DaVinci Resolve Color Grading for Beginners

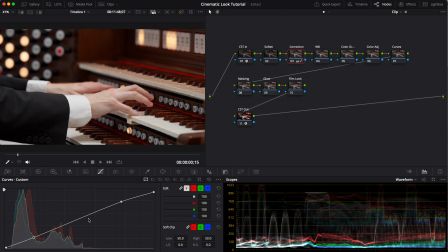(4:09)
And this creates sort of an S shape. This is called an S curve. So now that I have that done, I'm going to come over to white balance and I'm going to adjust the temperature and tint. There's a way to select your image. For example, if I select this cuff, it will automatically adjust these numbers for me and make things pure white.
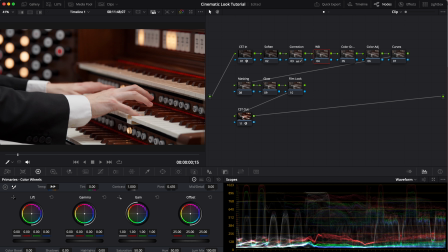(4:28)
But what I usually like to do is play with the extremes and find what looks best to my eye. So I'm going to play with that a little bit. And for me, that looks good right about -10. And then for tint, that looks good for me around 4.5.
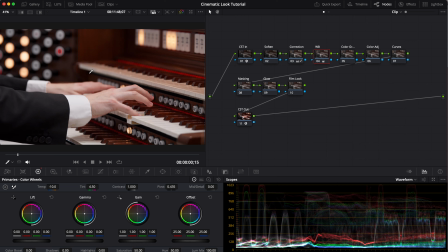(4:43)
So now that our video is corrected, we're going to go on to our color grade. There's not a specific way that you should do this.
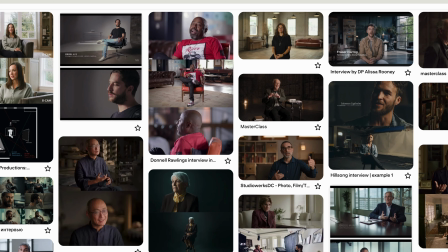(4:50)
If you're just starting out, I would honestly get inspiration from places like Pinterest or shot deck.
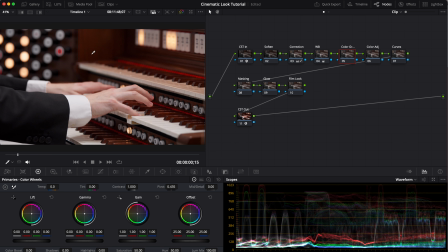(4:55)
But for this video, I specifically know I want to cool things down. So I will start by coming over to the lift and moving this dot to be a little bit cooler. But just for the sake of this video, you can see what happens if I move around. You could also push it towards the reds.
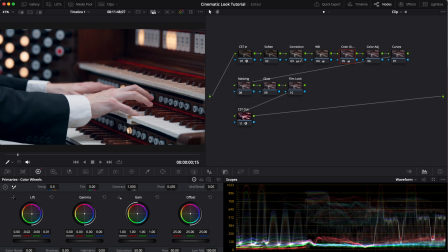(5:12)
That also gives it a cool effect. But I'm going to bring it down and cool it down a bit. That looks good. Now I'll come over to the gamma, bring that down a little bit too. I don't want to bring down the gain because I want to keep those highlights a little bit warmer.
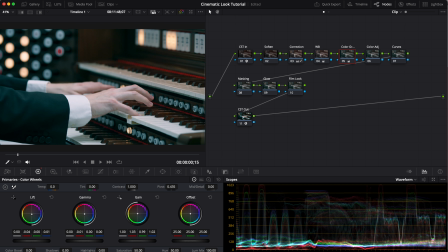(5:25)
So I could see if I want to push that and warm up the highlights, but I think I'm going to recover those in a different way later. So next what I'll do is I'll go over to these log wheels and do something similar.
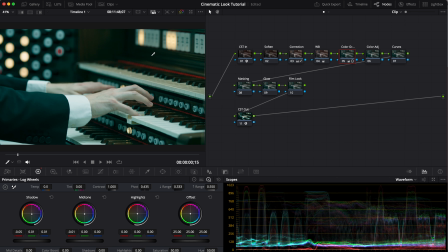(5:40)
So I'll push that down. Now this looks really intense right now, so I might make some adjustments later, but let's go over to the color adjustment. And what we'll do is come over to this part, the color slice. And this is where we can edit individual colors.
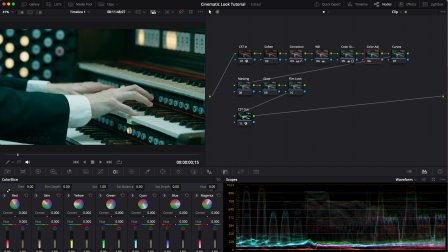(5:54)
I'll show you my process with this as well. So a way you can see what colors are red, skin, or yellow, you can select this and it will create a mask to show. So the reds are right here on these lines, and then this part right here, the skin.
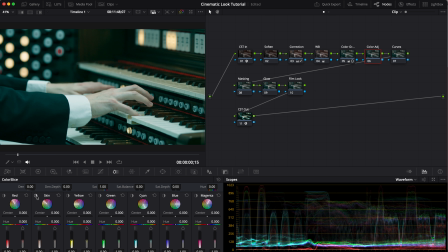(6:09)
Might have to adjust that because it's not really getting the skin very well. The yellows, greens, etc. And then what I'll do is I'll go into changing the hue of each of these colors. Actually, I'm going to go back to the color grade and
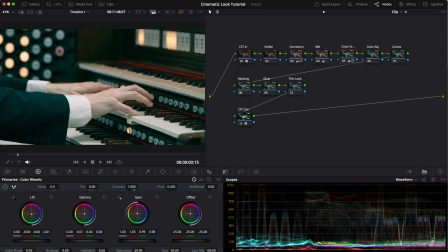(6:28)
increase the warmth of the gain so that way we get some of that skin back. Okay, go back to color adjustment, see where the skin is.
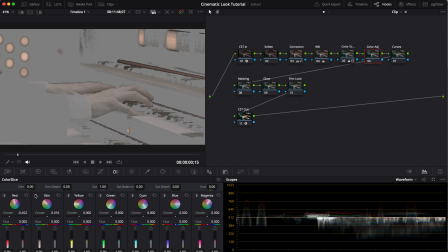(6:40)
Okay, so we are actually capturing the skin now, so that's good.
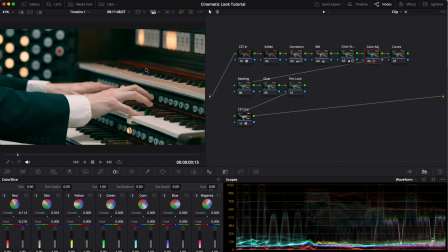(6:43)
Because the hands are the main character of this shot, I actually want to de-emphasize the reds here. So I'm going to decrease the saturation of those a little bit and then maybe darken them slightly as well.
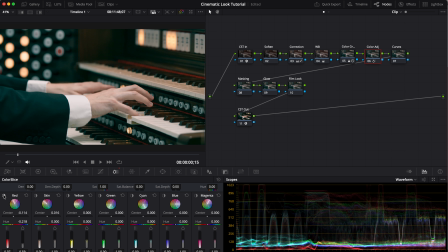(6:57)
Perfect, a little before and after. Nice. And now I'm going to focus on the skin. And the way to make sure you're getting the right colors for your skin is you can come over to waveform and switch it to a vector scope. And then come over here and check this to show the skin tone indicator.
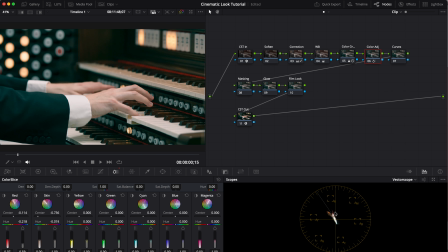(7:16)
That'll make sure we're getting the right skin tone color. So back over here, I'm going to highlight the skin color.
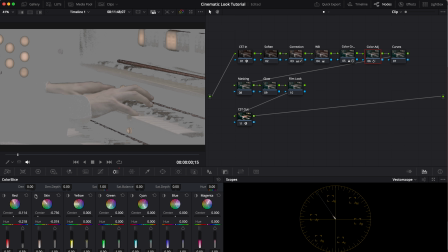(7:21)
I should push the hue a little bit more towards the red so it's on that line. Let's play with that. Okay, looks like skin is on the right line. So now I'm going to play with the saturation.
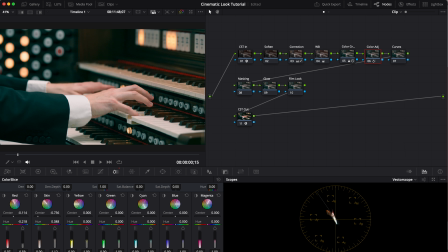(7:34)
I'm going to boost the saturation slightly just so it stands out a little bit more. And then I'm going to boost the brightness of that as well. Check the cyans. I'm going to push these more towards blue than green. Decrease the saturation slightly.
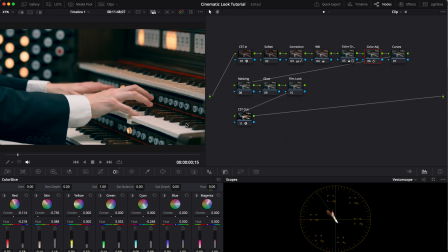(7:50)
Increase the lightness. Here's a before and after. Not a ton of change, but I'm liking our image better. Again, a lot of this comes from how you want your image to look creatively. So now we'll go on to curves. And for this one, I'm just going to be playing with the shadows and the highlights to create the contrast that I want.
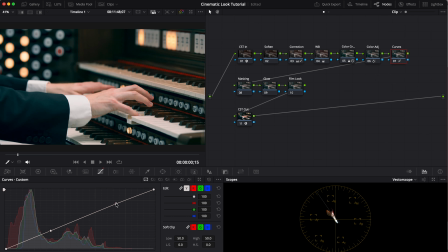(8:10)
So I'm going to boost the highlights a little bit to make those hands stand out. And then let's see the shadows.
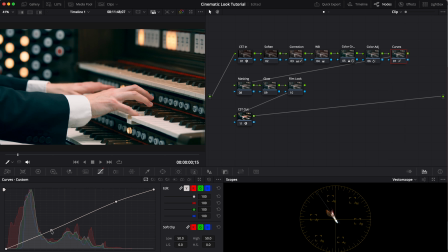(8:19)
I'm going to keep the shadows here. Here's before and after. I like that a little bit more. Now that we have the initial correction and color grade, I'm going to do the more creative part of this process, which is going to include adding a mask, glow, and a film look.
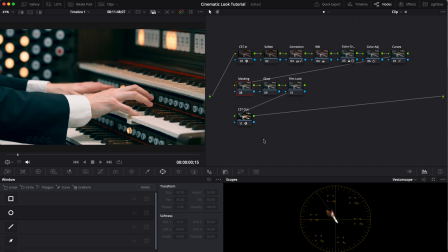(8:34)
So for masking, this is going to involve a lot of creative thinking. So just looking at my image, I can see which things stand out. Obviously, we want the hands to stand out. We want these keys to not stand out as much as the hands. I'm noticing there's a little bit of haze back here.
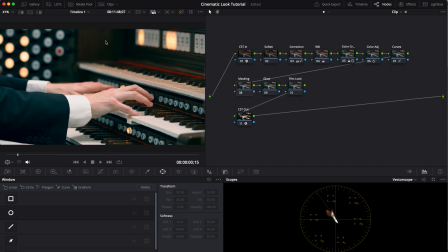(8:51)
So I might create some adjustments to bring that haze out a little bit and maybe brighten up this top leading down to the hands and then darkening the bottom of the image, kind of creating a gradient throughout with the hands standing out in the middle.
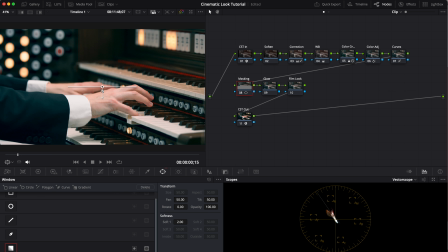(9:06)
So to start, I'm going to create that gradient by clicking down here and dragging this up. What this arrow is basically doing is feathering out our gradient. So I'll just bring this down and I'll come over here to gain.
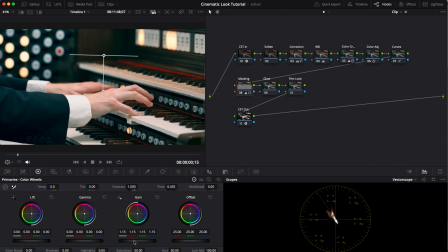(9:22)
I might just bring that up a little bit. And one thing I like to do is add a little bit of a glow. So I'll come over to glow,
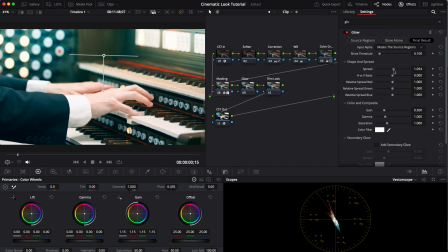(9:32)
decrease the threshold and increase the spread, and then decrease the gain and then play with that a little bit.
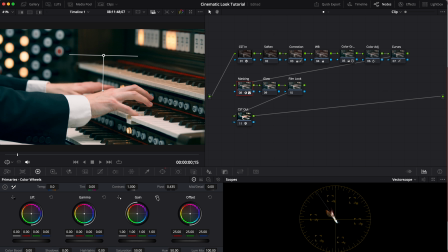(9:42)
Okay, I might decrease the gain back to the original and just focus on the glow. Okay, bring it down, not all the way down. Okay. And I'll just play with the feathering of that.
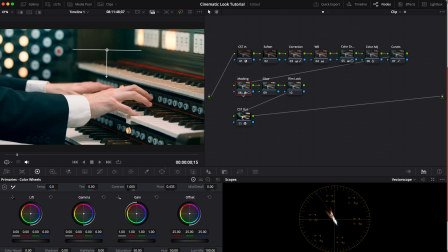(9:55)
Okay, that looks good. A little before and after. And then when I'm adding masks, what I'll do is I will select it and then add a parallel node so that all these masks are combined.
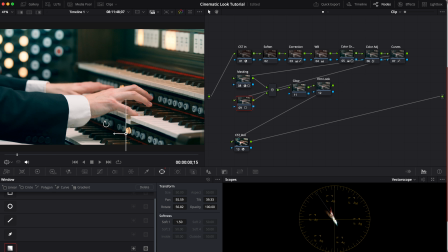(10:07)
On this next mask, I will darken the bottom of the image, and I'll just rotate this and then bring the gain down of that. Let's see, before and after of these masks. Okay, I'll create another mask and bring these hands out a little bit more.
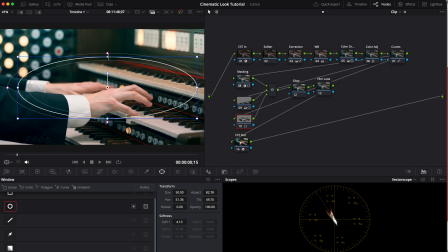(10:25)
Then I'll just add a circular mask, expand, and then playing with this, we'll just feather it.
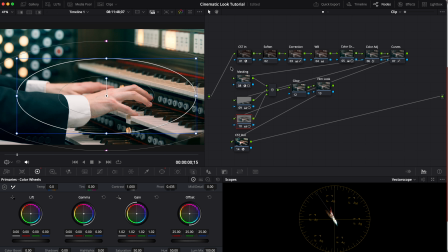(10:37)
I'll come over here and increase the gain slightly. Now let's look at how all these masks look before, after.
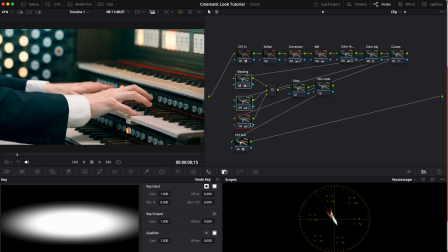(10:46)
Now that really brings out the natural effects of the image and really helps those hands stand out a bit more.
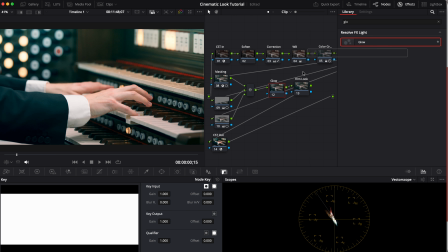(10:51)
Next, what I'll do is add a little bit of a glow. This is very subtle, but I think it really helps soften the image.
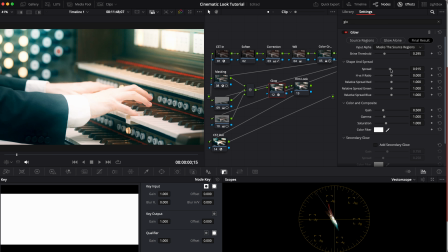(10:58)
I'll decrease the shine threshold a little bit, increase the spread, and then I'll just bring this all the way down and then slightly back up.
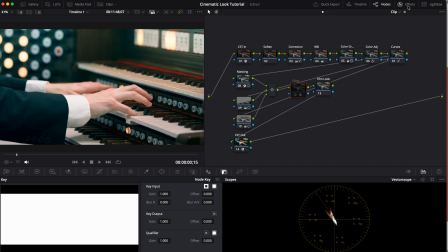(11:08)
It's a very subtle effect, but it just kind of softens the bright parts of the image. Next, I'm going to create a film look. So this will kind of bring our colors together at the end.
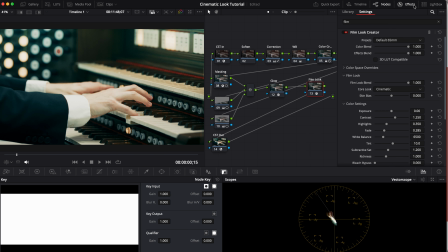(11:20)
So go to Film Look Creator and add that. And what I'll do is I'll usually start with default 35. That's my favorite. And then I'll change the core look to Alaska. Play with these settings and come up with what you like the best.
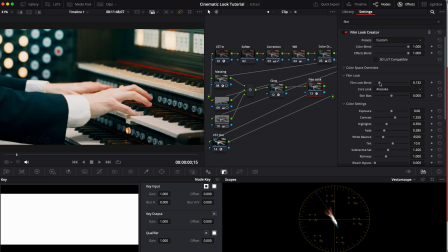(11:38)
But okay, and I like to bring the film look blend pretty far down. I don't like it to be too intense. And then I'll bring the effects blend down a little bit. And then the color blend down. I just want this to be pretty subtle before and after.
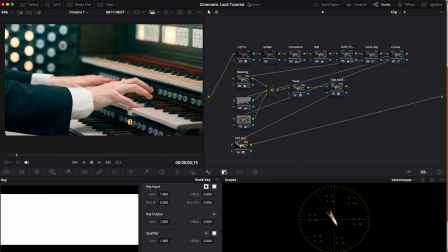(11:54)
And finally, before we finish this color grade, I'm going to come back to that first node and soften it up a bit.
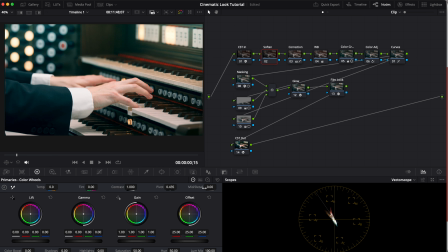(12:02)
So I'll do that by coming over here, decreasing the detail slightly. You can push it to the extreme and really see what that's doing. I don't want it to do too much, so I'm just going to decrease it by -0.5. And then come over to HDR. And I want to soften the darker parts of the image slightly.
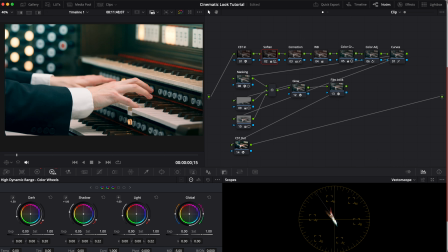(12:20)
So I'll do that by coming over to Shadow and increasing the exposure. And then I want to soften the brightest parts a little bit.